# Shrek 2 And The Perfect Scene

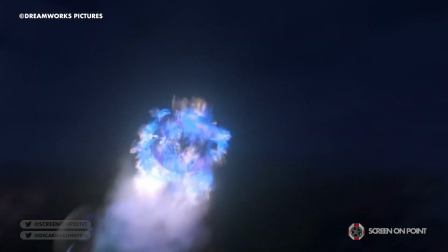(4:07)
As Mungo lets out a Godzilla-style roar and kicks the gumdrop button back at the castle, we get a tragic glimpse at the lengths Mungo's willing to go for the cause.
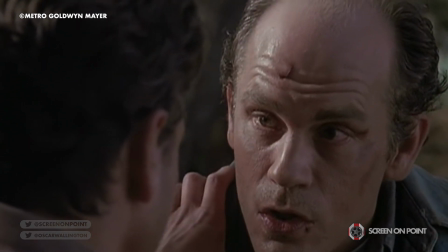(4:14)
Even if, like Lenny from Of Mice and Men, he doesn't really understand it, he's driven by blind loyalty.
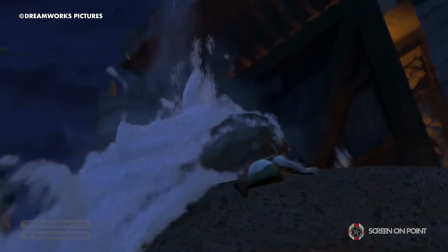(4:20)
Mungo survives a cauldron of warm milk to the face, which does beg the question, how were these guards so prepared for a giant gingerbread man attack?
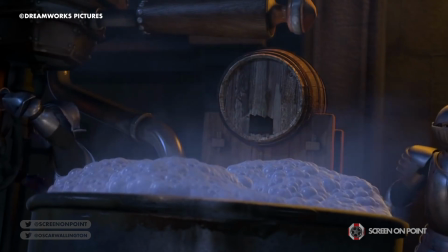(4:28)
Has this happened before to the land of far, far away? Unfortunately, that is a question for another time.
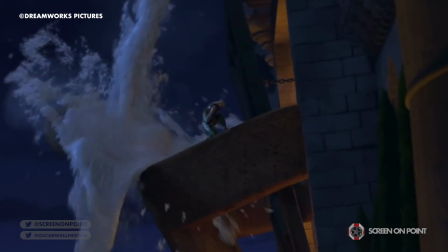(4:32)
When the guards use more heat, less foam, it brutally rips Mungo's arms off.
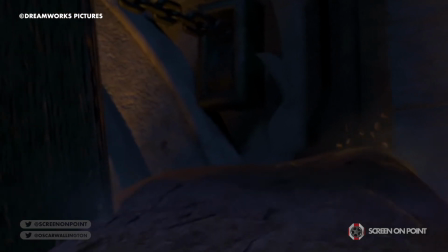(4:37)
Crucially, it's Mungo opening the drawbridge that enables Shrek to break into the castle, and is his last heroic act before he falls back into the moat.
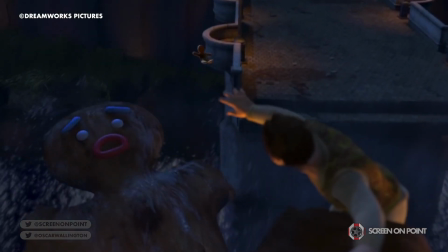(4:45)
The super slow-mo shots of the gingerbread man running down Shrek's arm to jump after his big old friend, accompanied by the epic-sounding rising choral score,
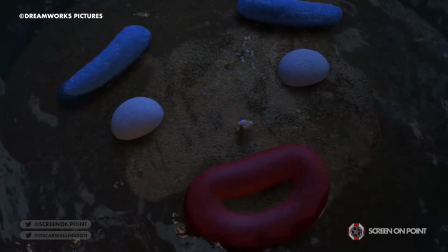(4:53)
and the knowledge that the gingerbread man is willing to die with Mongo both increases the emotional impact of this moment,
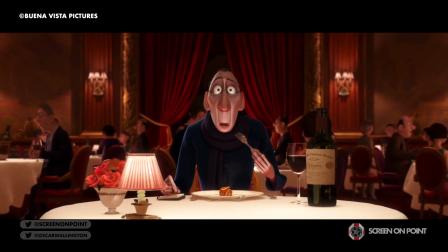(4:59)
and even 16 years later, still brings a tear to this guy's eye.
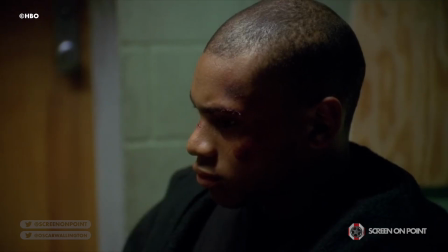(5:03)
Along with the undeniable heartbreak of Mongo's noble sacrifice, the scene is crammed with more moments of satisfying character development than The Wire and The Sopranos combined.
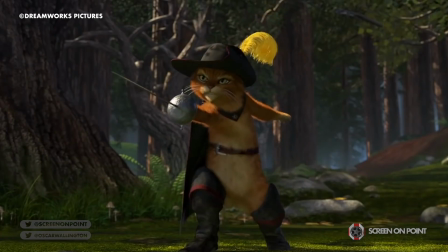(5:12)
When we're first introduced to the character of Puss in Boots, he's been hired by Fiona's father as a hitman to take out Shrek.
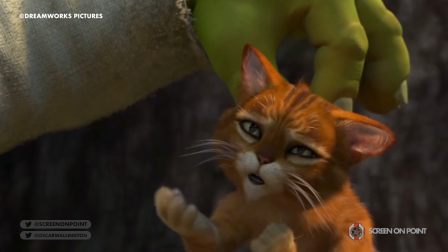(5:18)
When the assassination attempt fails, Shrek spares his life, and Puss proposes that he owes a life debt to him,
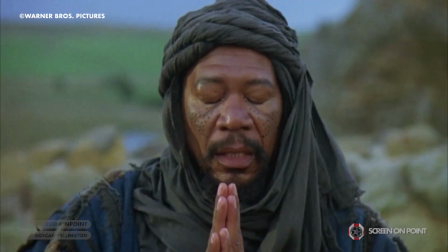(5:24)
not dissimilar to the debt Morgan Freeman's character believes he owes to Robin Hood in Prince of Thieves.
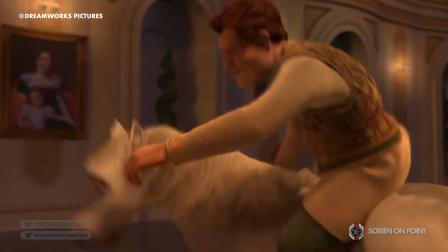(5:28)
In the party crashing scene, Puss in Boots' redemptive character arc comes to its conclusion, as we finally get to see him repay his debt in a moment so undeniably badass.
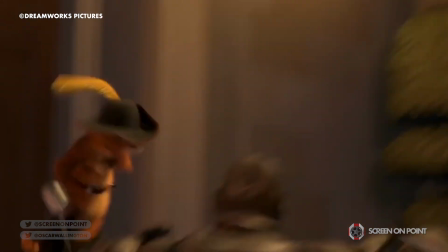(5:37)
For a few beautiful seconds, you'll completely forget you're watching a cartoon cat in an animated kids film about ogres.
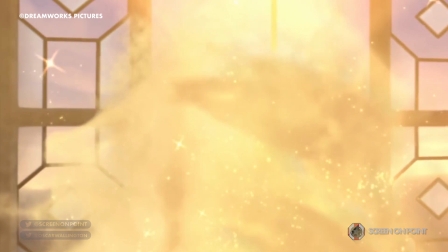(5:43)
We know from the first film, where Fiona hides the fact that she turns into an ogre at night,
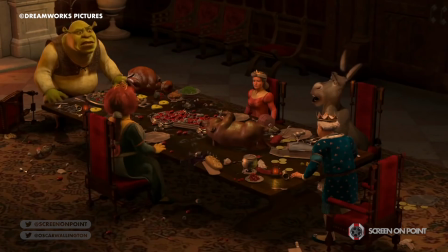(5:47)
that she holds onto the idea of being a beautiful princess and being accepted by her family and broader society.
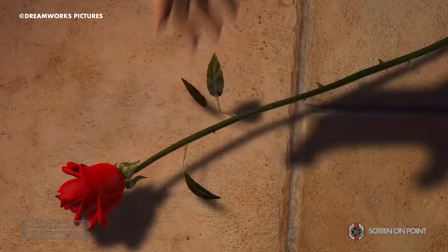(5:53)
This adds weight to the shot where she puts the rose back into her mouth whilst she's dancing with Prince Charming.
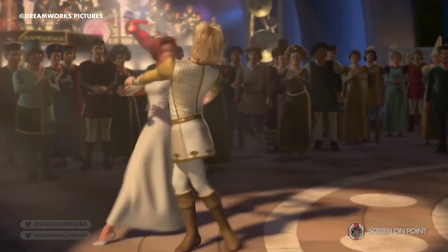(5:58)
Although he says he is Shrek and he looks like the ideal partner, she puts the rose in her mouth to postpone kissing him, because deep down, she knows something isn't right with this new version of Shrek.
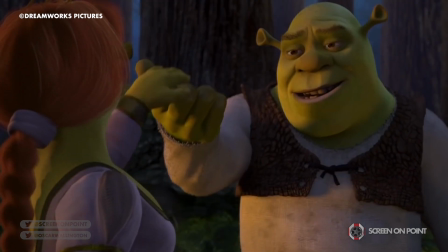(6:07)
Ultimately, she's in love with who Shrek is on the inside, not his looks, and she doesn't recognise that in Prince Charming.
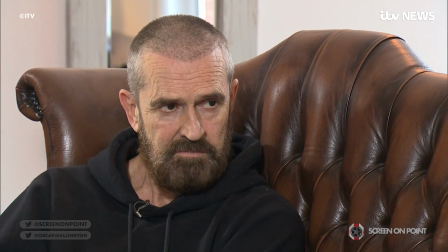(6:13)
Also, for some reason, he suddenly sounds a lot like Rupert Everett.
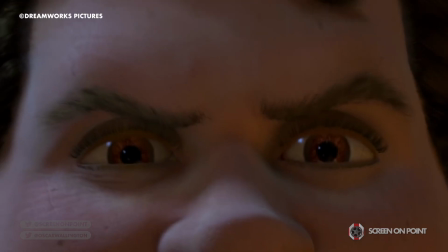(6:16)
The directorial decisions and stylistic choices in this scene arguably increase how exhilarating the whole thing is,
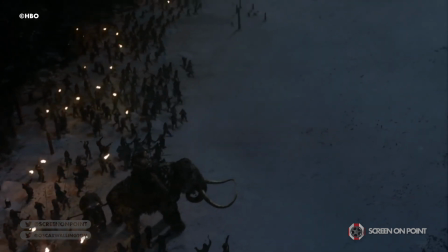(6:22)
and quite frankly, puts any Castle Siege episode from Game of Thrones, and I dare say every other action scene I've ever watched,
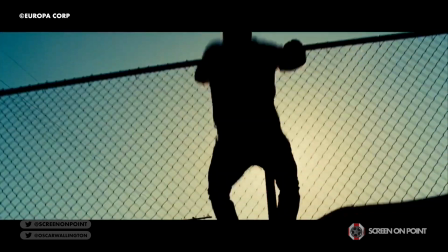(6:29)
to shame. Unlike that infamous scene in the Taken franchise, where Liam Neeson jumps over a fence and it takes them 15 shots when it should only have taken 2,
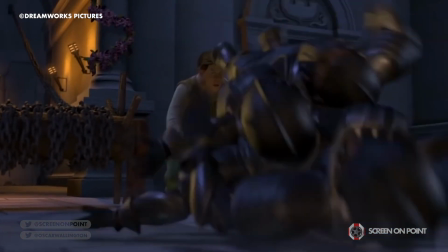(6:37)
every shot on this scene is carefully chosen to serve the narrative.
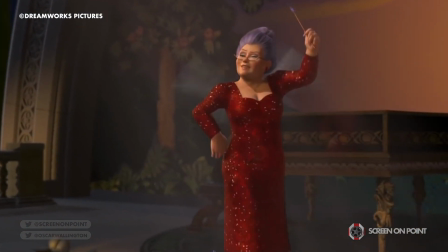(6:41)
Just to pick one shot to illustrate this point, when the fairy godmother sings, there is an aerial shot of her on the piano which spins as it tracks into a close-up.
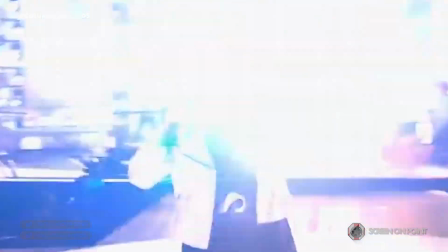(6:49)
The disorientating movement of the camera as it draws us in towards the fairy godmother acts
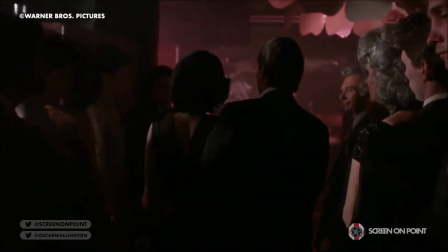(6:53)
in a similar way to the tracking shot of Ray Liotta taking his date through the restaurant in Goodfellas,
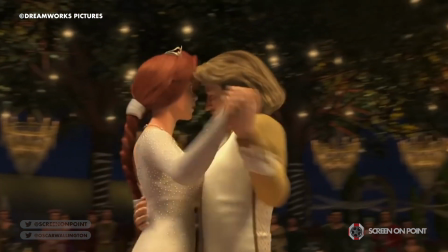(6:58)
as it represents a kind of seduction, enticing Princess Fiona with the possibility of giving into the pressure to accept this new, more socially acceptable Shrek.
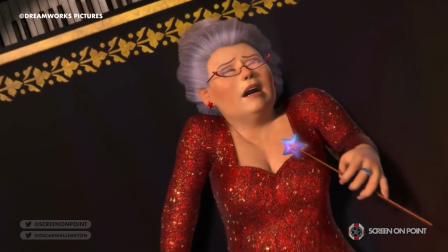(7:06)
When the camera is tracked into that close-up, the fairy godmother, here playing a sultry lounge singer,
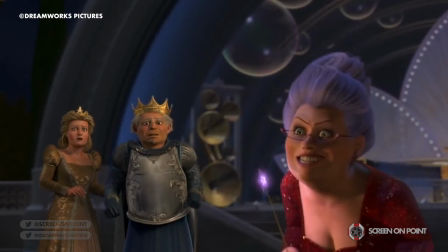(7:11)
breaks character for a moment by laughing and looking directly into the camera. This reveals the untrustworthy nature of her character and hints at the artifice of this whole performance,
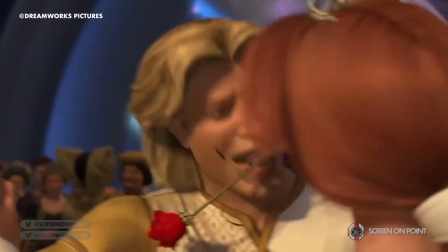(7:20)
as it amounts to nothing more than an act to trick Fiona into kissing Prince Charming.
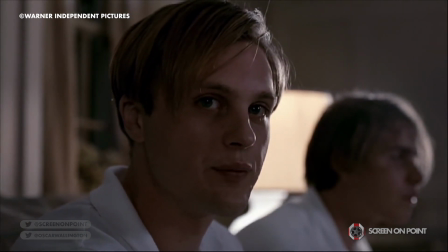(7:24)
By breaking the fourth wall in this way, the fairy godmother seems to be reveling in the fact that her evil plan will come to fruition,
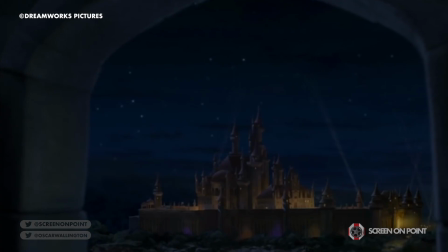(7:30)
making the audience want to see Shrek save the day even more than they already did before, which increases the urgency of the scene.
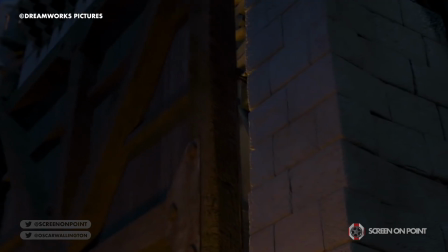(7:36)
When Shrek swings through the gap in the drawbridge, there is a clever cut with the very next shot as Prince Charming's feet landing on the dance floor.
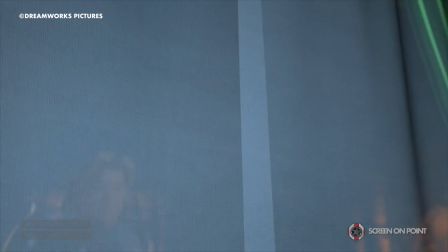(7:43)
By drawing visual comparisons between Shrek and Prince Charming with one carefully chosen edit,
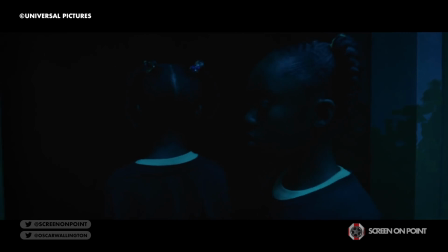(7:47)
the filmmakers blur the line between the two characters, which works perfectly with the villain's plot to essentially replace Shrek.
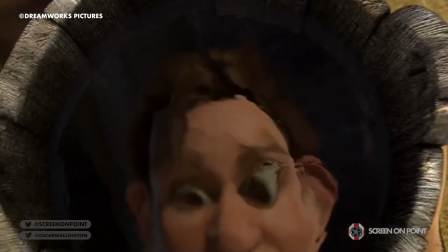(7:53)
By reminding the audience that Shrek is at risk of losing everything, including his very identity,
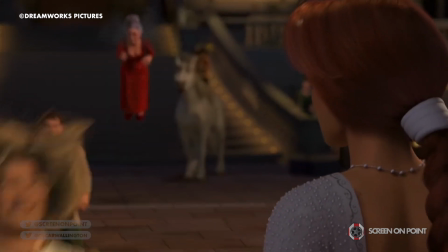(7:58)
the filmmakers again batter us over the head with the rising stakes of the film, and just how evil the two antagonists really are,
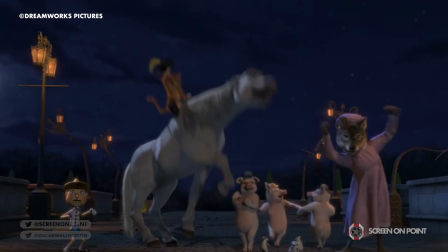(8:04)
which makes it even more satisfying when Shrek saves the day with the help of all of his friends, including of course Mongo, who I'm not sure I've mentioned enough in this video.